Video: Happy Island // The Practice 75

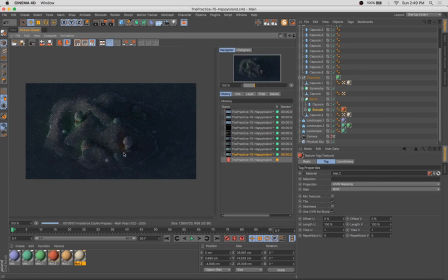(4:39)
So I thought it would be okay to not only start texturing, but working on the composition and
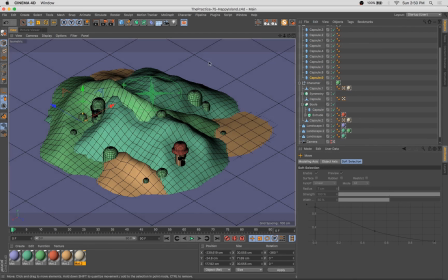(4:48)
not doing super detailed texturing, but really just blocking colors in.
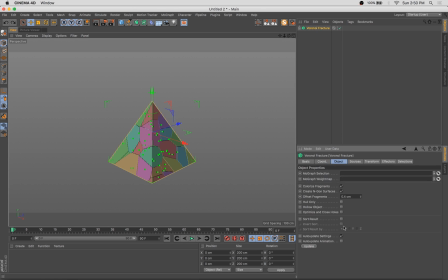(4:55)
Knowing that at this point we have this really smooth and
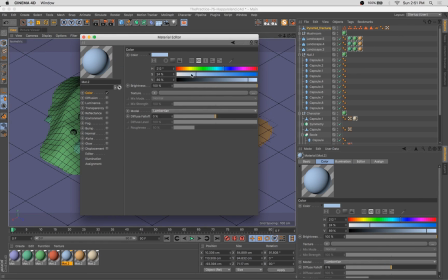(5:01)
flowing kind of hillside, I wanted to break that up a bit and juxtapose that with some sort of firm,
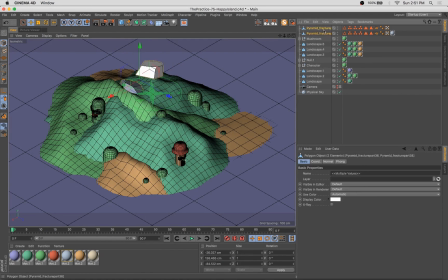(5:08)
pointy, rocky kind of crags. So the way I do that, and you've probably seen this in other episodes of this show, but I like to take a primitive in a separate file, put it in a Voronoi fracture object, and use that to split the object into a bunch of these little chunks.
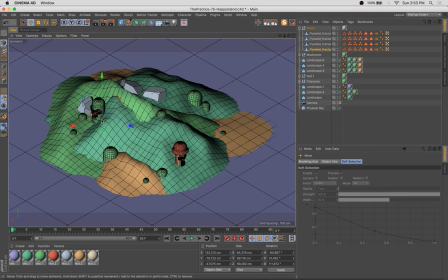(5:26)
And I take the chunks back into the other file and sort of reposition them, and it gives you a really great little rocky effect there.
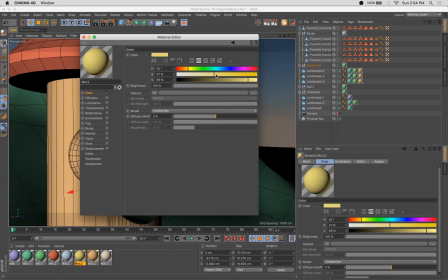(5:39)
So here we're just adding objects, repositioning, getting that composition working.
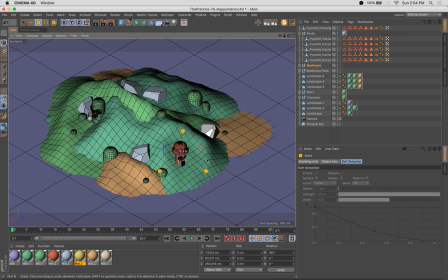(5:48)
Improving this little mushroom character here. It made sense to me to have this guy sort of be the king of the mushrooms here. So I created a duplicate and took the face off and made a
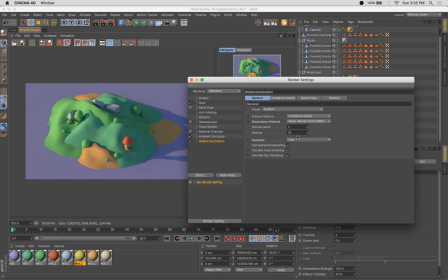(6:02)
bunch of copies of him and sort of created a little mushroom patch in this bottom right-hand corner of the island.
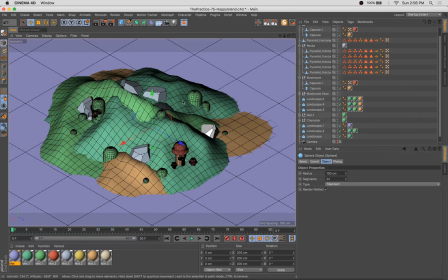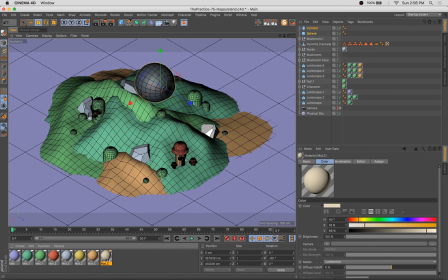(6:13)
This around this time is when it dawned on me that I could create a character out of this island.
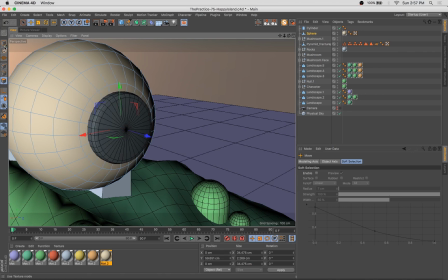(6:21)
Initially, I thought it would be a couple of little characters around the island, and then I had the idea, hey, why don't
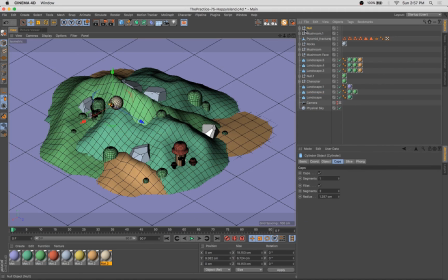(6:27)
we turn this whole dang thing into a smiling character? And so I make this really big, kind of goofy eye. And initially, I think, maybe I'll have the eyes off center and different sizes, but that felt a little weird.
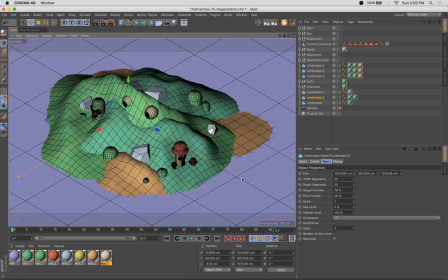(6:41)
So here we go. I decided to just put a big old set of eyes, and we'll get into the mouth here shortly. And it was kind of fun and wacky, and it was a spur of the moment idea, but I'm pleased with how it worked out.
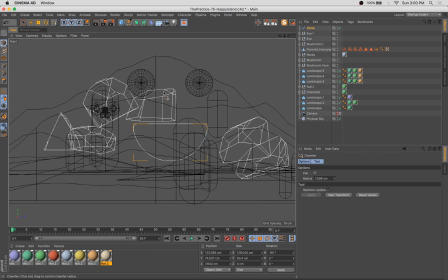(6:57)
So here we're making a simple little mouth, taking a
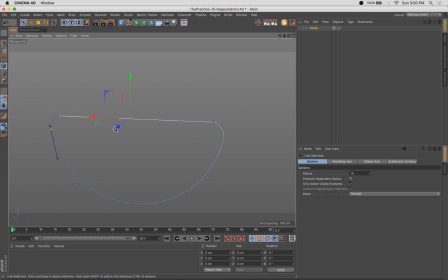(7:03)
circle spline and cutting it in half, basically, adding some chamfer, adjusting that there.
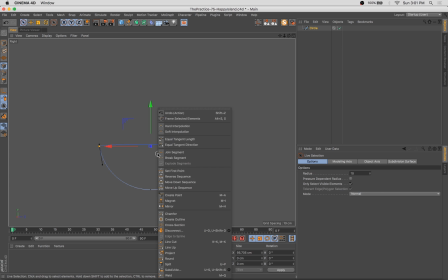(7:11)
There's a few too many points to have that sweep object be working nicely, but here you have it.
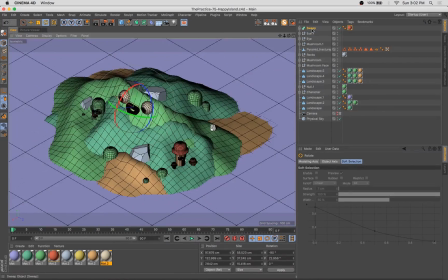(7:22)
Cute little mouth, giant eyes, anthropomorphized island, looking cool. And so at this point, roughly halfway through the creation process, I've got the idea down, I've got the basic composition down.
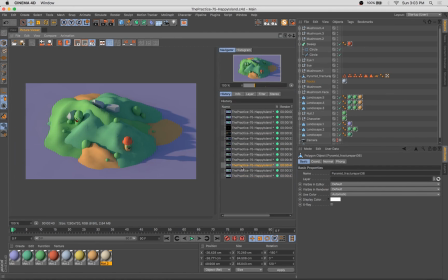(7:37)
Now it's about going through and fleshing out the details and tweaking stuff and getting it just right.
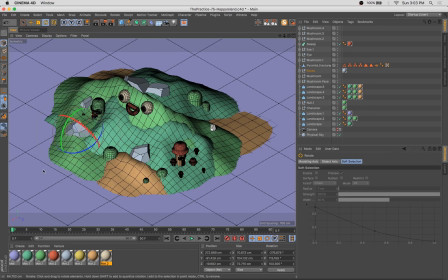(7:43)
Spend a little bit of time around this point, working on the lighting. I think an important component of the composition, especially this type of composition,
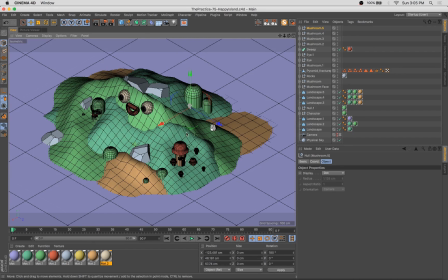(7:57)
can be the lighting and the way that it strikes certain objects and the way that it casts shadows on other objects. I was making an effort to have cast shadows be near items that stood above the shadows and sort of collected the highlights.
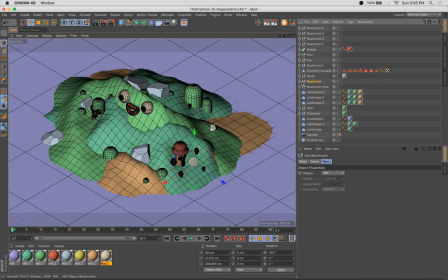(8:14)
You can see the top of the mushroom here. It's in a shadowed area, but it stands tall enough to catch some highlights on its top edge. And I think that that contrast in light and dark against each other works really, really nicely.
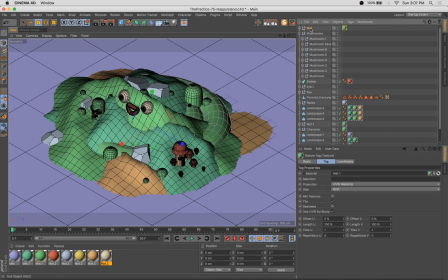(8:30)
Using some toruses here to create sort of a really kind of graphic interpretation of the hill.
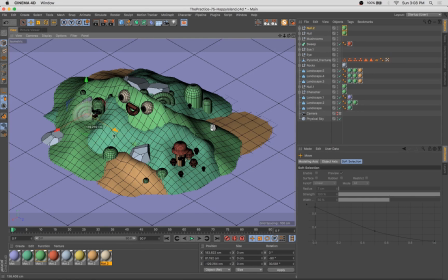(8:37)
These are sort of like, it's obviously not realistic landscape components, but again, they're smooth and they juxtapose nicely against those rocks and against the straight up and down sides of the capsules. So I use a handful of those to add some interest, add some different shapes.
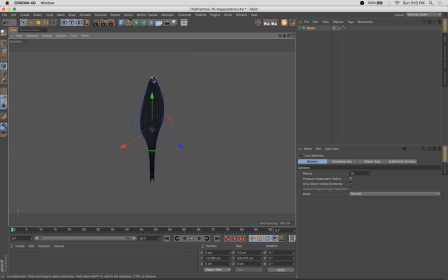(8:58)
Speaking of different shapes, let's throw a Bezier in there at this point. And similar to ways you've seen me create this elsewhere, I've made a little leaf shape.
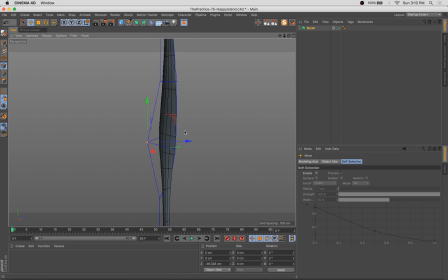(9:07)
And I thought, since we're doing such a simple interpretation of a landscape, it would be fun to, instead of modeling out the whole plant, just do a really basic, simple little leaf here.
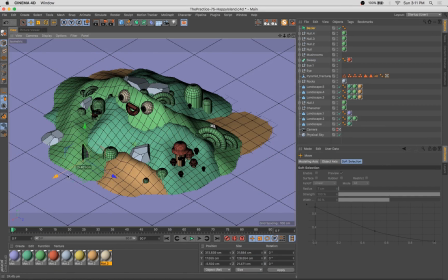(9:17)
Doing those in little groupings all around the island, it worked out pretty well. So you can see I'm positioning, tweaking,
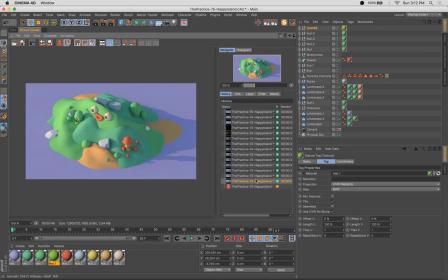(9:34)
texturing.
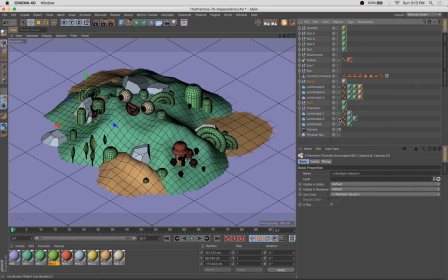(9:40)
You see even there I've got 5 little leaves in a group. And I think that works compositionally. So
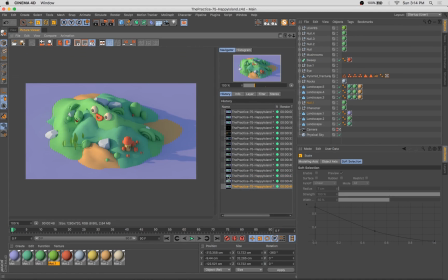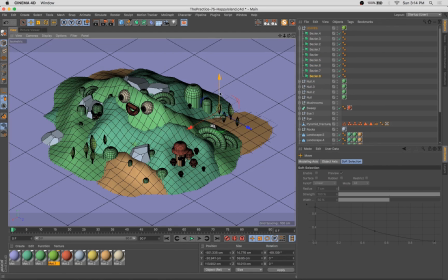(10:02)
copying 3 of those over to balance it out on the other side of the island. Another little grouping of 3.
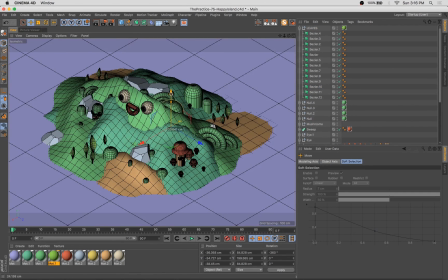(10:18)
And see, now we're starting to get enough detail in the piece to have it feel satisfying and feel like a strong composition overall.
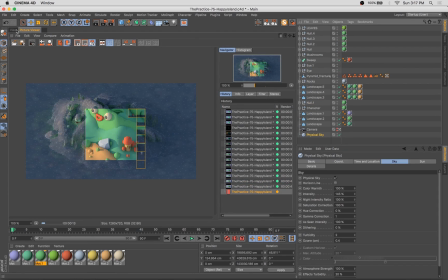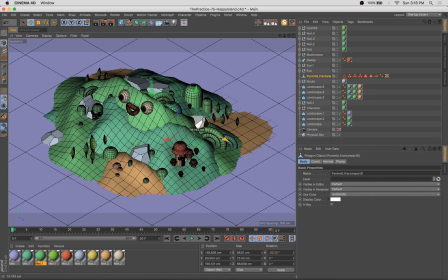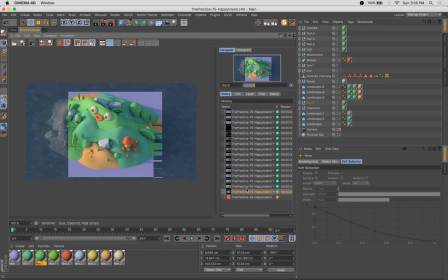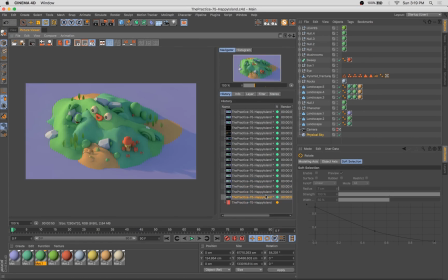(10:54)
lots of test renderings, obviously. One of the great things about cinema is the way you can sort of stack your renderings in that picture viewer and just go back and forth and really always be double checking and seeing if the changes you're making are in fact improvements.
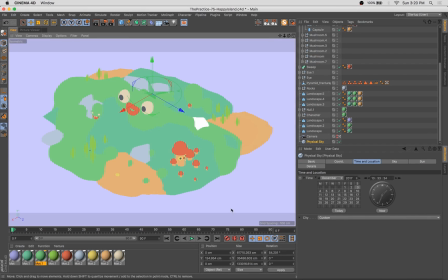(11:09)
Now really, I mean, it can be at times a little bit overwhelming because the possibilities can be endless, and you think, oh man, was that even better?
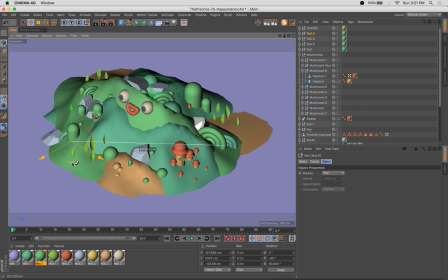(11:18)
Which direction should I take this thing in? But really the options are there to make a piece just as strong as you can, and really just as much time and effort as you're willing to put into it. Really the options are kind of endless here. So you'll see I go back and forth a lot,
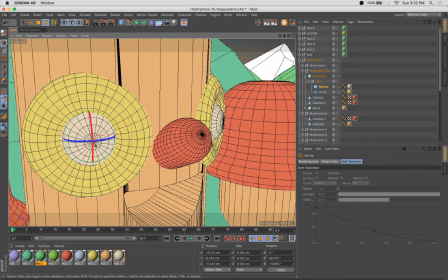(11:36)
and I'm always checking previous renderings to comparing them against the most current rendering,
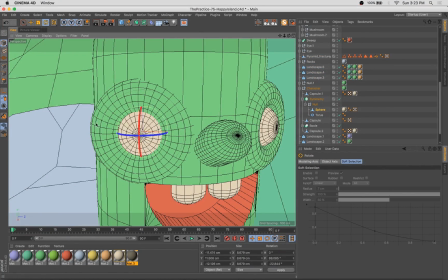(11:43)
and even going all the way back into a piece and checking out the first renderings and comparing them to where we've
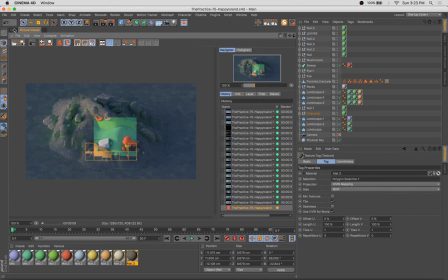(11:50)
progressed to.
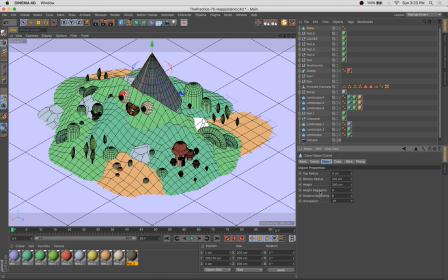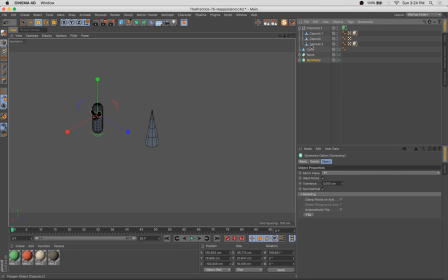(11:58)
And here I figured at this point maybe it would be cool to have one more type of plant in here and one more type of character.
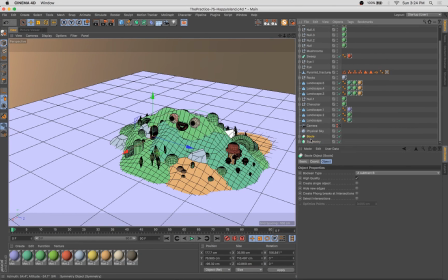(12:07)
So I decided to make sort of a little pine tree and throw a face on him there. So you see I started with the cone.
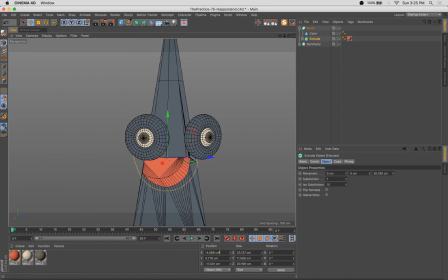(12:13)
I made a duplicate of one of our other characters because I wanted them to have similar faces. So here I'm adding a face to the cone. This will eventually become a little tree. Since I was copying it over, it took me a minute here to get things centered.
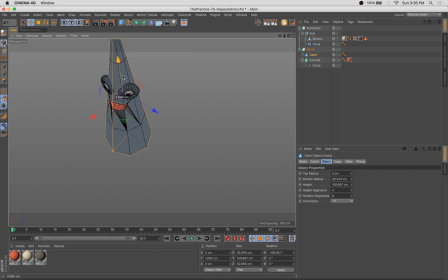(12:33)
Set up properly. Of course, things were angled funny.